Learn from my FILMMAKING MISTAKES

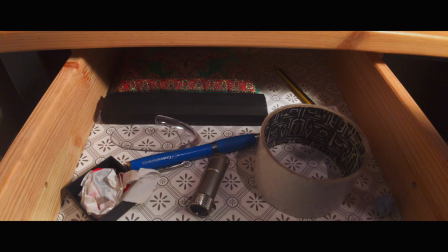(8:19)
I like these two shots, they work really well. This one's quite good.
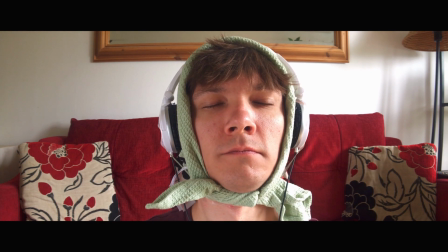(8:25)
And now we're coming to the end of the film here. So again, a bit of diffusion on the right hand side is something that I definitely would have used.
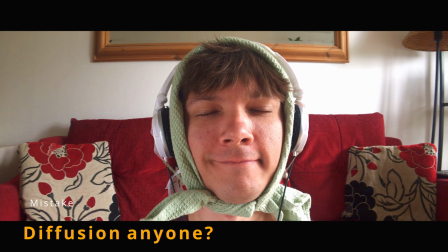(8:32)
You can use bed sheets, you can use baking paper. If I'd realised that at the time, I would have softened that light right up. So my left cheek on the side here or to your right as you're looking at the screen would have been much softer and it just looks a little less amateur. Now there is something I would have added to this film as well, which is more Foley sound, I think. So I just want to show you a quick clip of how it was and how it's going to be now I've added a few extra sounds to it, just to make it feel a bit more interesting and invites you into the story a little bit more and involves you in the story more.
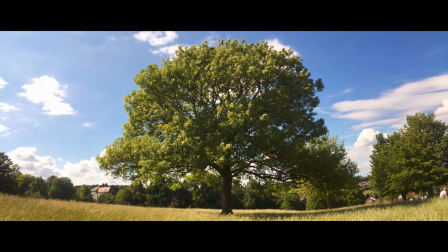(9:00)
So if we take a look at this clip here, there's no sound of footsteps. I've put a birds and sound overlay underneath that, but there's nothing else.
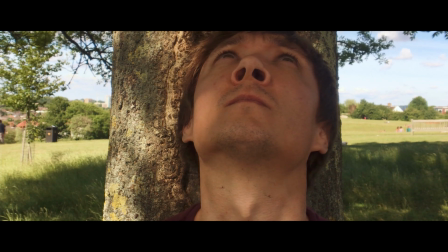(9:08)
Here we've got birds on top, but really I think we could have had him breathing, we could have had the footsteps going through the grass. It would have just added a little bit more to the film. So let's have a look at it with the sound effects added in.
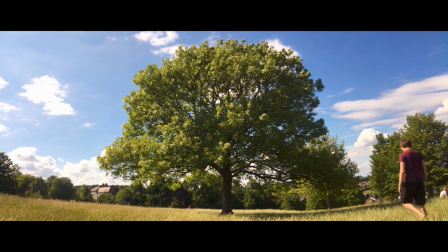(9:20)
So now it just feels a little bit more real to the ears.
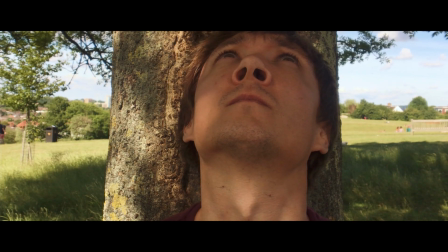(9:24)
Sound is so important to films, and having that breath now is just really important and gives you a much more realistic feel to the film. It makes you feel you're right there next to the character and are involved in the film almost yourself. So sound is everything in a film. Make sure that you get on top of that, and little things like the footsteps, like the breathing, if you're close up, that you get it right in there into your film. Makes it a lot more involving for your audience. If you want to learn more about smartphone filmmaking tips, then do hit me up on the video playlist here. If you want to learn a bit more about Filmic Pro, I've got playlists for that too. And also there should be a video that's going to be geared to more what you need right here as well on YouTube's choosing. So I'll see you on the next one. Let me know what mistakes you've made that other people can learn from in your smartphone filmmaking. See you next time. Bye bye.